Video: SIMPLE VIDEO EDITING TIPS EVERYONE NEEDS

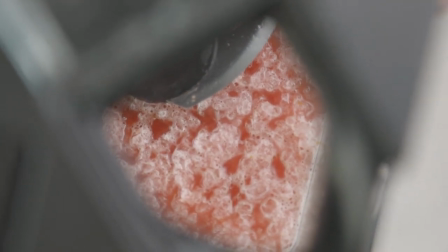4:12 Okay, so these next couple shots were ones that just didn't work out for us
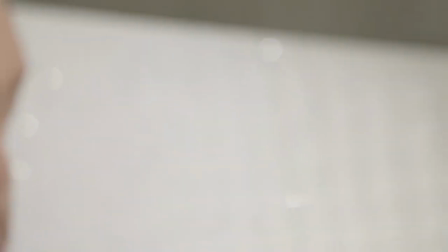4:17 because my blender would not function without the lid being shut all the way. So that's just when you kind of have to keep being creative and come up with ideas that can still move the needle. But yeah, if you are creative, you know that storyboarding is a huge part of making any type of video, and you need a plan. So you have one that doesn't work, you need to have a plan B. And so for us, that was just kind of more basic shots, not from the top, but yeah.
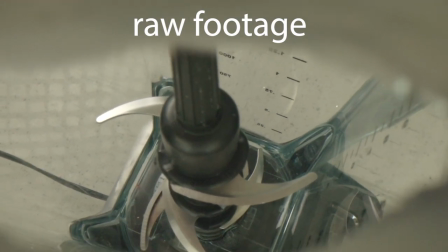4:47 Another shot that did not work out was trying to shoot through the packets as the powder was falling.
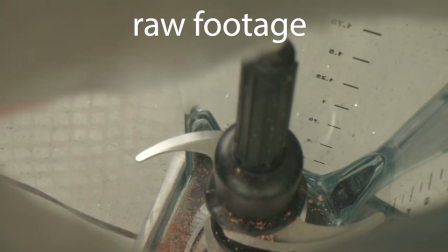4:53 Obviously, we just didn't have the technicality right, so we moved on.
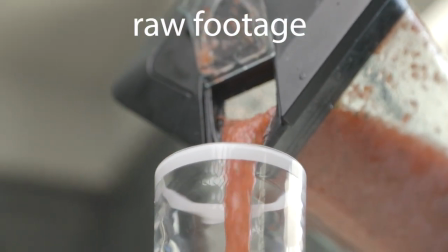4:58 One last tip for you guys: when you're filming close-up shots, One thing that'll help you stand out from the rest of the crowd is movement.
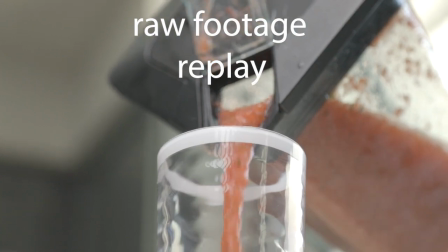5:07 As you notice, I move my camera to follow the pour of the shot.
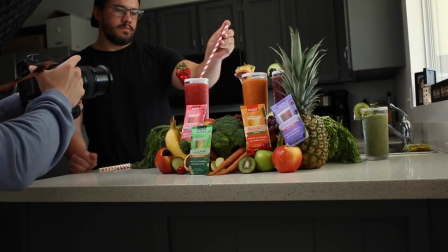5:14 And even with this shot of such a simple movement, the straw,
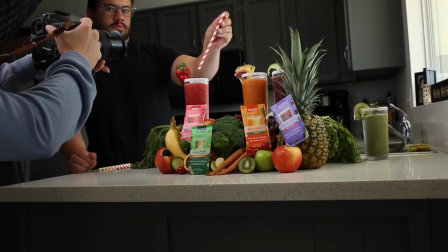5:18 you're kind of anticipating the straw is going to enter the cup and you're almost following the movement.
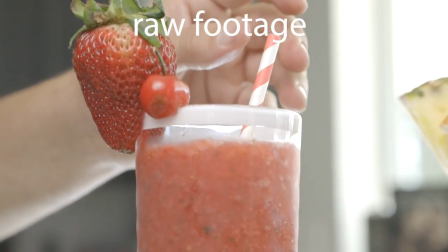5:26 Same with this movement, you're moving out to demonstrate the whole scene.
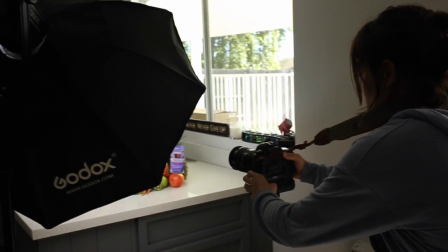5:31 So just remember when you're filming, always think movement. It makes a boring shot so much better. All right, guys, that is it for this video. I really hope that you had so much fun learning and maybe even getting a little bit inspired for your own product commercial or ideas. If you have any comments, please leave them down in the comment section below and I would love to talk to you more, answer any questions you might have, or if you have any tips on what I can do better, because I'm still learning, I'm still getting better at this myself. So I'm always open to ideas and tips. So you guys have a great rest of your day and talk to you later.